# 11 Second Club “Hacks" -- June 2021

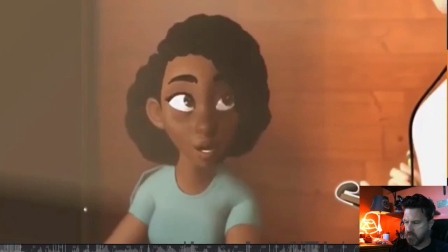So yeah, it's getting into that W because I'm not really reading the W and I'm missing I'll just take a water. I'll just take a water. the A and take. I'll just she can come right out of that ST and take and just into the take.
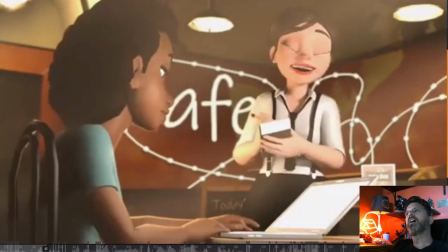Okay. We have been.
Oh, one thing. Now this is just a matter of sub. You know, it's kind of subjective, and I was just gonna let you.
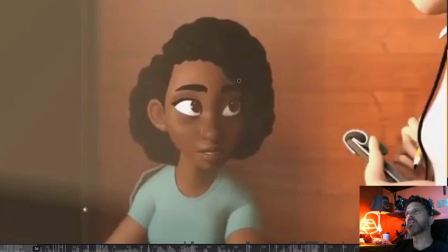I'm gonna give me my opinion on this to see what you think. I would have to see it to really know if it works. But I was thinking, okay, so if this girl's being interrupted by the waitress, and she seems just not annoyed, but just you know, she kind of wants to work, and that's the vibe that I was getting off this whole shot.
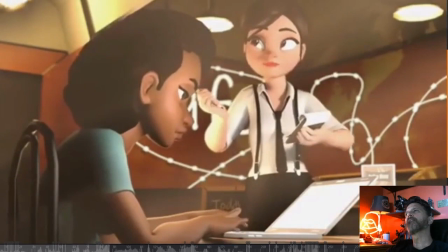And she wants to get back to her computer and not be bothered with this waitress.
Take a water.
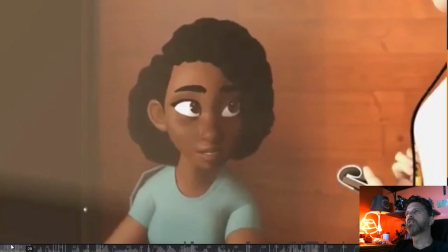Okay. We have Pellegrino.
So, Problem.
water.
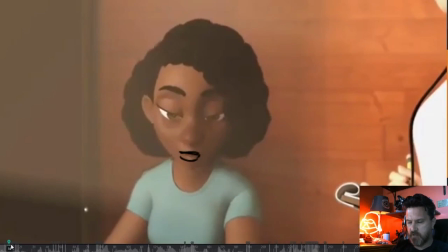I was thinking that you, if you, I wanted to see what it would look like to have her look down before the end of this shot.
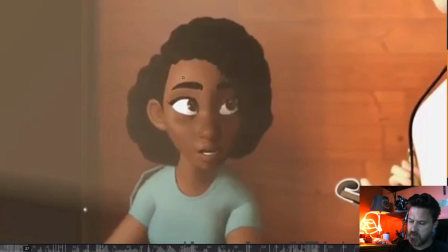So let's see. I don't know if I can draw it all here.
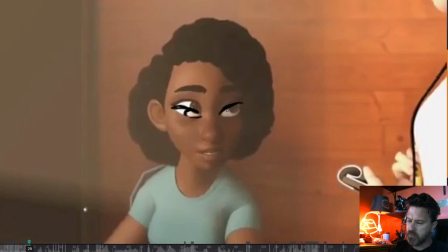La da dee dee dee dee dee. I'm just drawing this for you.
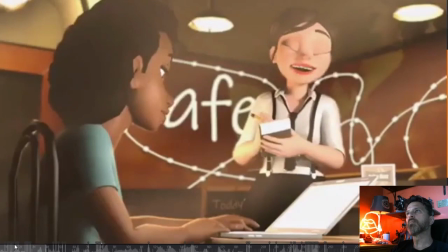Now, this timing is probably going to be too fast. Let's see. I'm just taking a peek.
Water. Okay.
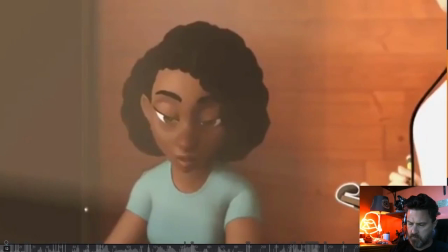Oops, where is it?
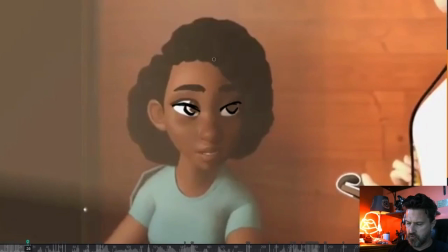Actually, maybe it's down already.
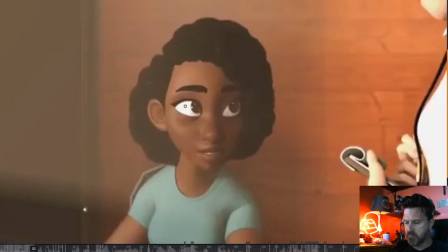So she's already looking back to her computer because she wants to get back to her computer. So you lead the cut, and I might have done this way too soon. I'm all over the place now. Come on, where's the end of this shot? One, two, three. Oh, there's like three more frames.
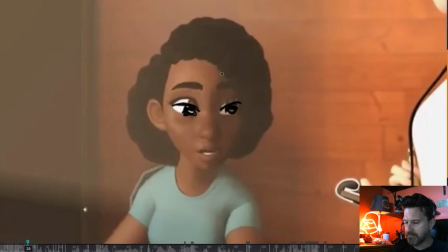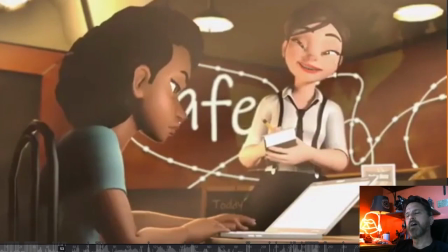Does that work?
Water. Okay.
Obviously, mine's way too slow, but the idea is I'll just have a water, and then she quickly. It actually has to be a blink, doesn't it? I'll just have a water. Starts to look down, blink, open, and then cut. Next shot.
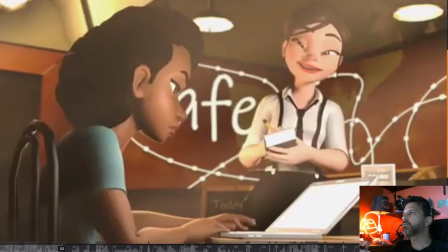Anyway, it's worth a try exploring it because I think it would help read and let you feel like you're getting into the next, you know, the next shot. So. Overall, this is a fantastic piece of animation.
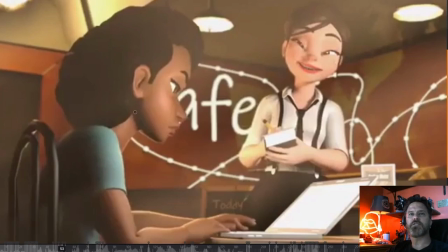I'm really happy for you. Congratulations again, Poppy. I can see great things for you in the future, that's for sure. All right, take care and good luck.